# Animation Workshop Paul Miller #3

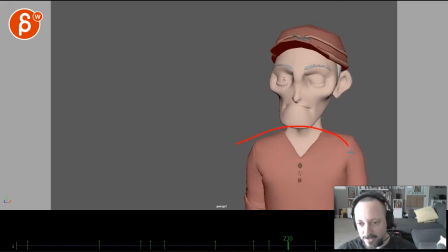3:26 you know and that's the moment where he you know he inhales and goes alright I'm gonna say this and I'm so embarrassed that again I can't hold eye contact I would just not go as low with the pupils so we don't lose them and you have some clipping plane problems and we have to watch out on your camera so it doesn't get that shimmering here
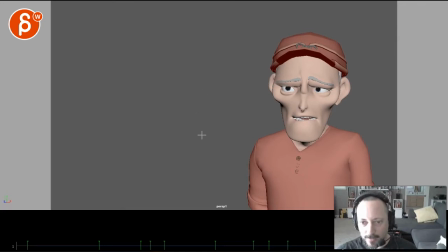3:45 it's just too much with the eyes and careful you know if if that person again is around here and that's pretend that's the framing here you know I think that would be good eye line wise but then when you go down and over now we're looking a bit more this way
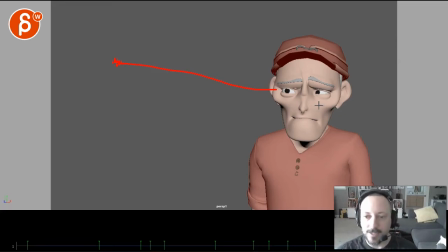4:03 which if you're saying that well he doesn't quite want to look into his eyes and I would just stage it and look over here pupil wise this seems like almost the same as this but just too off where it seems kind of like a mistake so I like the idea of him looking but then he can't hold eye contact
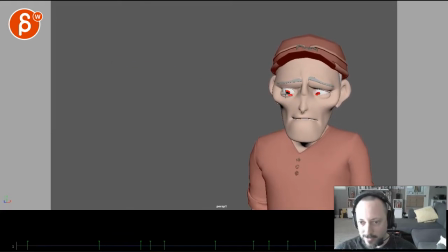4:22 and then this would be just don't go as low they didn't come back up here but it would be screen right he still can't look at that person but he's trying to and then that as the end I think that to me is the most successful part except that it's so big here but the
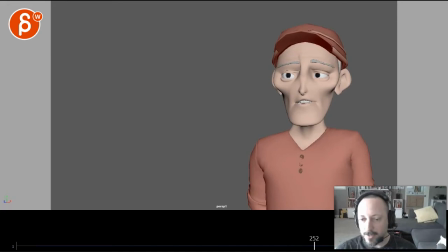4:39 subtleties of that I think body wise to me that's much more appealing I would highly recommend that that's to anybody who does lip sync, animation, performance pieces like that to shoot reference, act things out and put their hands behind their back or just put them down and like what would you do
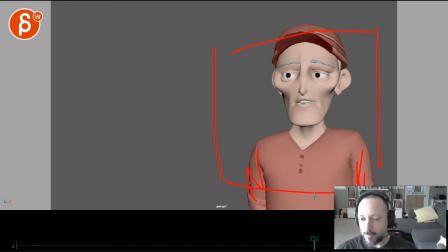4:57 body-wise and head-wise if you didn't have your arms just because that's just too overused it's just a
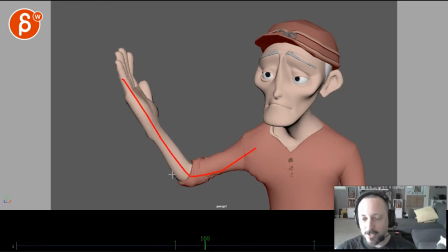5:03 classic kind of zero meaning gesture if that makes sense
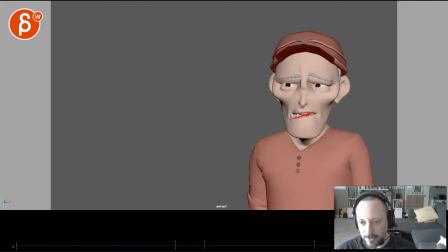5:09 but other than that animation-wise it still feels like the shape goes down here then you got moments where it's really drooping over here and then you got that as shape here and then it kind of changes again And it's just very, very swimmy and spliny.
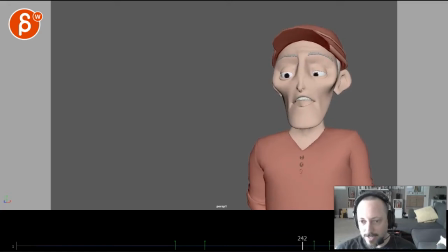5:24 I would look at, well, okay. If I'm putting in asymmetry, is the character overall kind of like this? Is there always kind of a change where this side is mostly different than this? And I would keep that a bit more consistent.
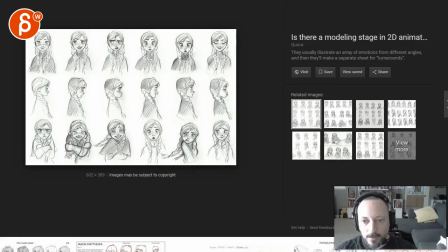5:37 It's like if you have your model sheets. And I'm just randomly Googling animation model sheet face. And this is the one that came up. But imagine that your character when you're animating it is something like this. Where you go, okay. these are the expressions and I'm going to stay on model and it's not going to change and by not changing I mean they're not
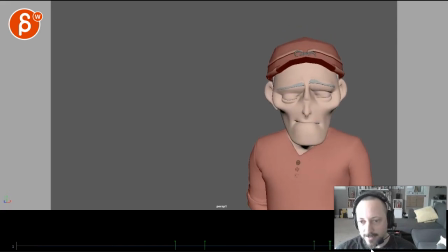5:57 going to be like so many different expressions where it feels like they're random it doesn't feel like they're in character if that makes sense and they also have you know like this side of the eyebrow really dramatically going down without really affecting this it just
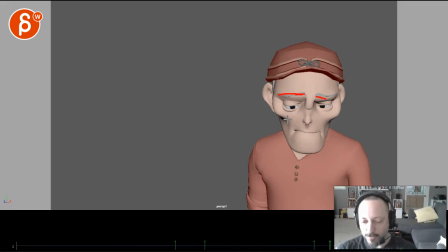6:11 feels like controllers are randomly moving instead of being part of a solid expression and then going into another solid expression. My thing would be for this, A, besides kind of thinking about the setting, how to potentially make that a bit more interesting, a bit more original,
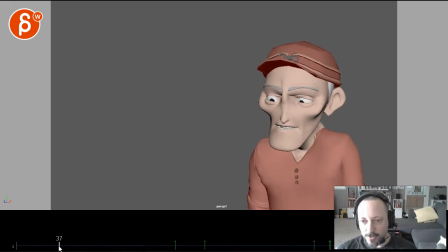6:27 what is the character, what are the character expressions? Like, what's his character? And then go from very specific expressions where it's almost like you want to simplify your acting beats. It's almost like you have too many keys and you want to just get rid of a lot of them. Like, you want to bake out the whole animation on every five frames or something or look or go into step mode again and just
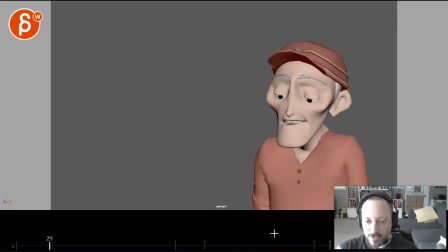6:47 look at what are my key expressions and then how can I transition from them in a more clean fashion, more organized and just less busy fashion, if that makes sense. And in terms of setting, I wrote you an email here. Let me just scroll through that.
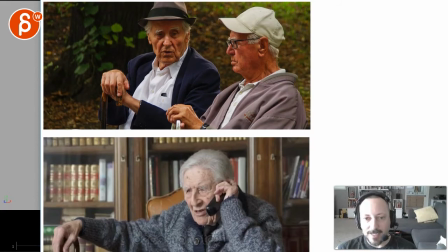7:05 You know, what if he, what if it's this guy, right? Let me switch to the other drawing here. But what if it's that person talking to that person? You wouldn't have to animate much. Just kind of. I mean, even with the glasses, you wouldn't see pupils. That person's just there to talk.
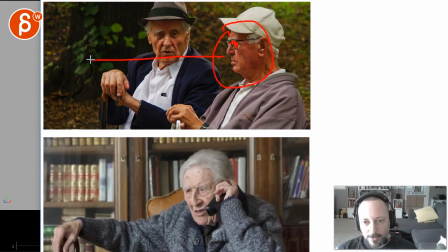7:21 And imagine they're both looking this way. And this is your main character. And he's also looking this way. And at the very end, when he goes, I thought about, what's the line here? I told her I didn't want to have it. That's when he looks to this guy.